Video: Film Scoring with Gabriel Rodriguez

Say like the triangle there He's not trying to be your brother No, but I'm not telling him like that He is too perfect So yeah, that's that right there And I'll bring in also another track
Episode 3 As you can see, the drum machine I'm sorry the beatboxing I was doing and then when it came into an extra instrumental. I'll show you where I used that
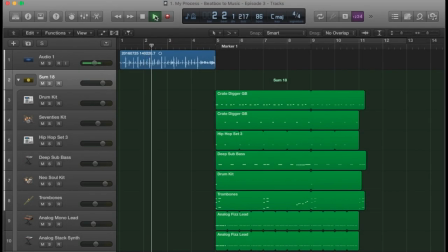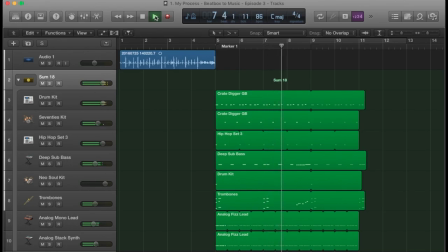So episode three there's a shot of a person sitting on the car, but then there's a car coming up and That music I made it I mixed it in a way that it sounded like it was coming from the car. So I'll play it for you
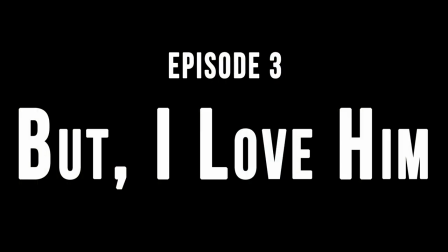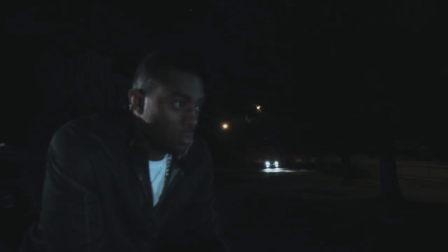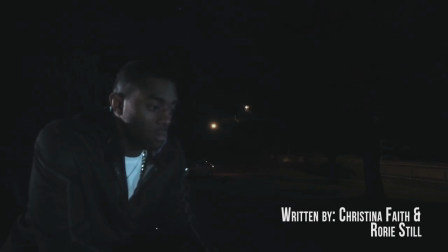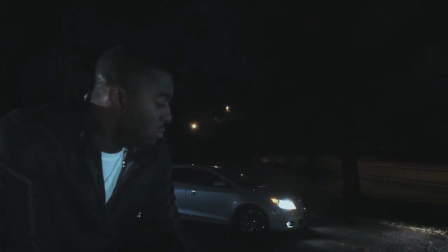What you heard right when the shot came in, you heard it kind of going away. Really, I've worked with the filtering, so you can mess with the EQ equalization of the high frequency, mid, and low. So I took some of that away and kept the low frequency, and that's when you see the car, and it sounds like it's coming from the car. So that's basically what a lot of, not composers, sometimes a composer will give that element, but really the engineering process is what kind of makes that what it is. This last one I'm going to show is of music that we didn't use, but it was from a different musician that sent me all the audio files, and we really didn't know where the music fit, because everything was like totally different. You had different time signatures. Stuff was just everywhere. So I'll show you what I did to kind of dissect each and every music piece.
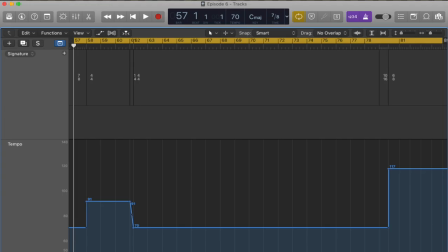(35:11)
So as you can see, you see the time signatures are different, and the tempos are different too. I didn't want to just throw music on there. I wanted to separate like have it its own thing.
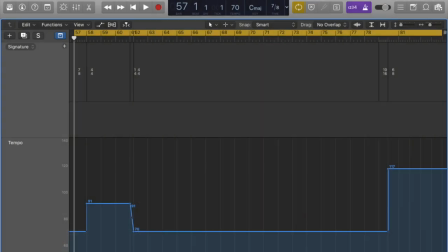(35:23)
This is 7-8 then it goes into 4-8 and then 1-4 back to 4-4 because of the way the the shots looked so
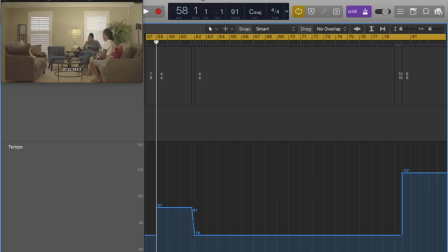(35:32)
this was one shot and it as you if I move it you'll see it goes into another shot and then it didn't have enough time to finish
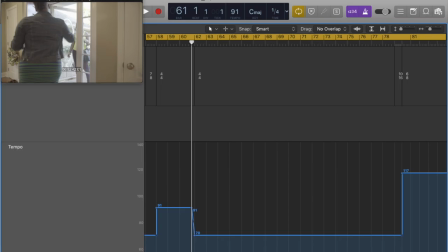(35:41)
the 4-4 so I did 1-4 and back to 4-4 because the music had to change and then back here
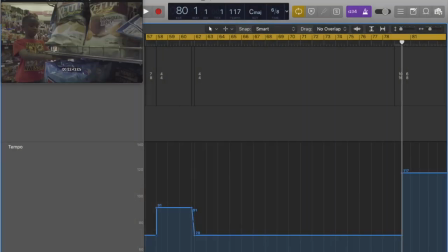(35:49)
I put it into 10-16 in order for it to go back into 6-8 so it's just a lot going on in there but I'll just play it for you
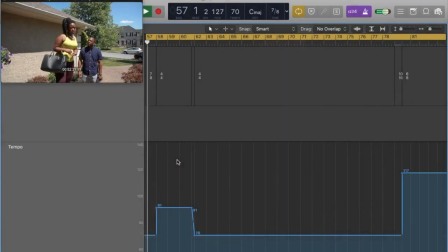(35:57)
now
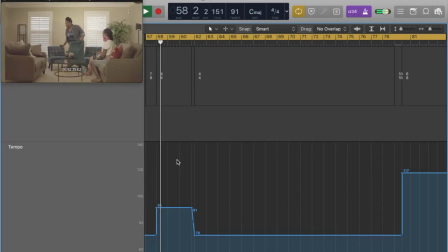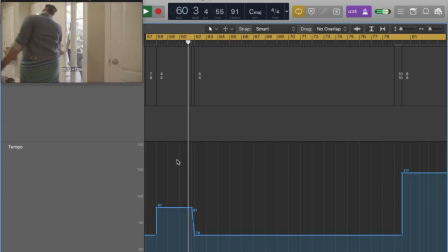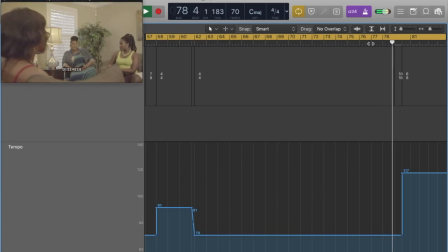(36:17)
skip and then 10-16 and